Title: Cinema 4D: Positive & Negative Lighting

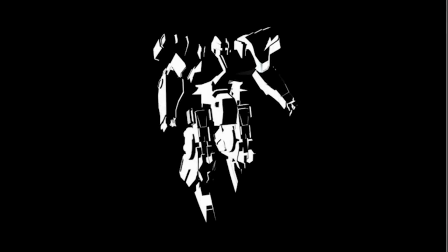0:07 Hi everyone, and welcome to another tutorial. My name is Ryan Boyle, and today I'm going to walk you through using both positive and negative lights to create a sharp noir looking lighting effect in Cinema 4D.
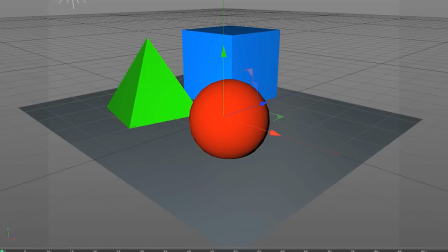0:20 Now normally when you light a scene in your 3D application, they are set to a positive value,
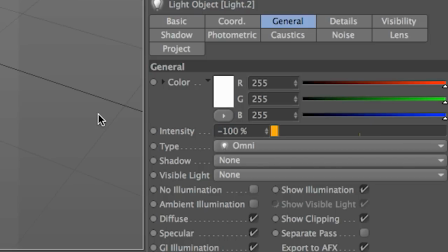0:25 but with negative lights, they contain a negative value that actually removes light from your scene.
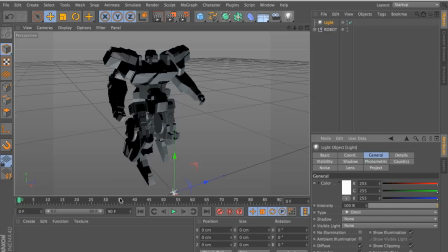0:32 To get started, we'll go ahead and create a default light, and you'll notice it's set to 100% by default.
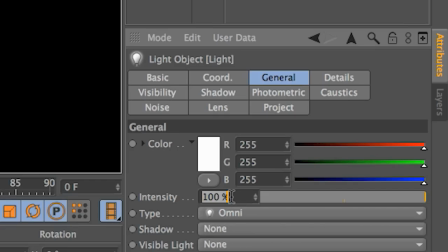0:39 If we were to increase this value to, let's say, a higher number like 800%,
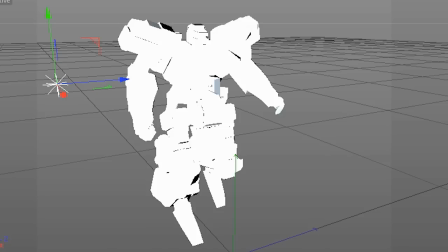0:44 you'll notice that it becomes very intense and starts to blow out our scene.
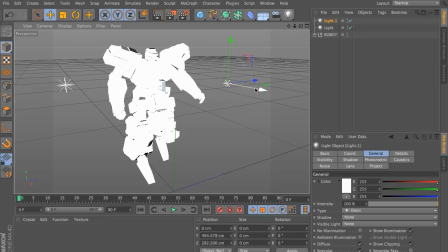0:48 So what we can do is we can actually create another light and apply a negative value to it that will actually remove the light from the scene,
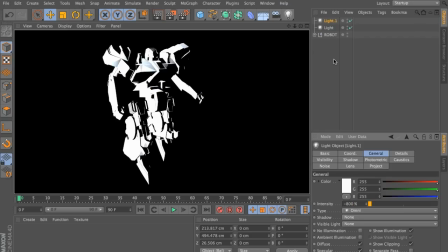0:57 but also sculpt out our character's edges and use negative light to bring back some of the edges.
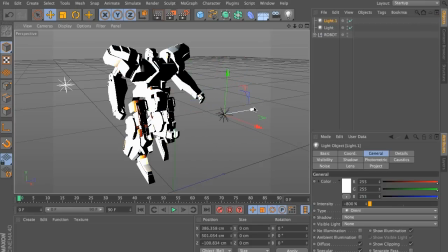1:03 Now, you can also create additional lights, positive and both negative, to bring back some of the edges and parts that are missing in our character. For example, maybe we need a backlight to bring out some of the shoulder area,
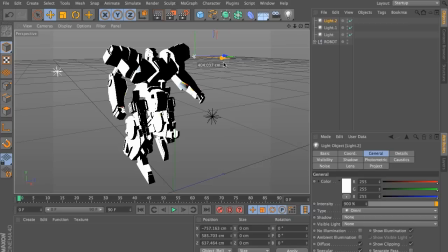1:17 or maybe we need another frontal light to bring back some of the edges on the arm that are missing. So you'll notice that we still have some gray values in our render. The goal of this is to basically light the scene using only black and white values.
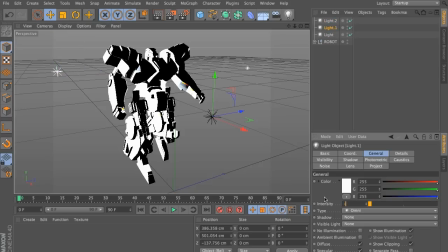1:31 So what we need to do is increase the intensity of the lights to, we can say, 1200 or maybe 1400%.
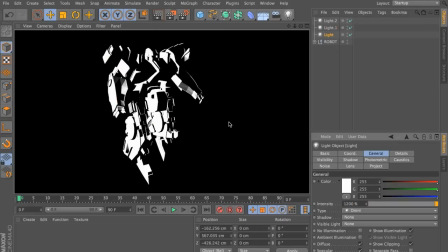1:38 And the higher we go, the more intense the lights are and the sharper the contrast the scene will get.
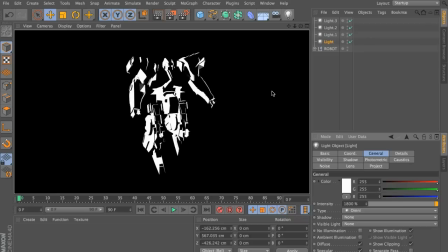1:44 Of course, when you're done, you'll have a nice sharp lighting that resembles a comic book or maybe a noir looking scene.
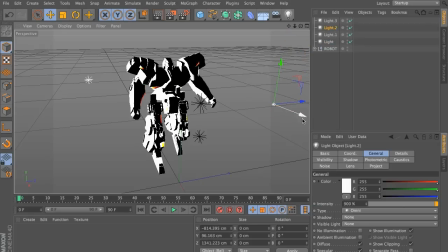1:50 You'll also notice that our scene renders pretty quickly since we're not using any special render settings or plugins.
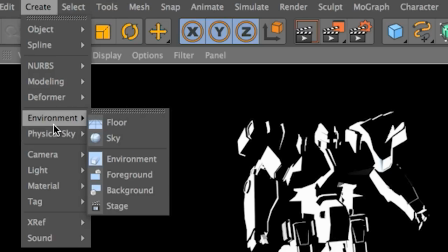1:57 Now, if you don't want the background to be black, you can also create a sky element, and let's go ahead and add a white texture or maybe even a grayish texture that will really help pop out the character depending on the look you're going for.
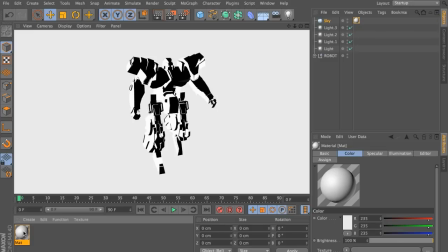2:12 And there you go. Well, that about covers it for this tutorial. Make sure you also read up on positive and negative space and design.
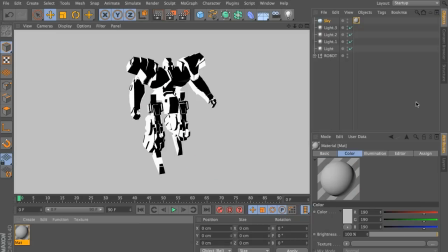2:18 This will give you some further tips about using these concepts in your future renders to kind of really help make them pop.
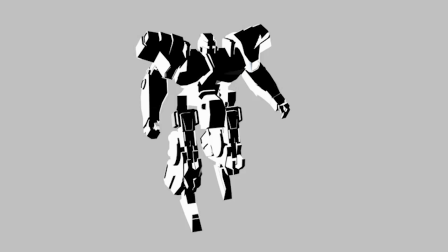2:25 I hope you enjoy this tutorial. Thank you for watching and happy lighting.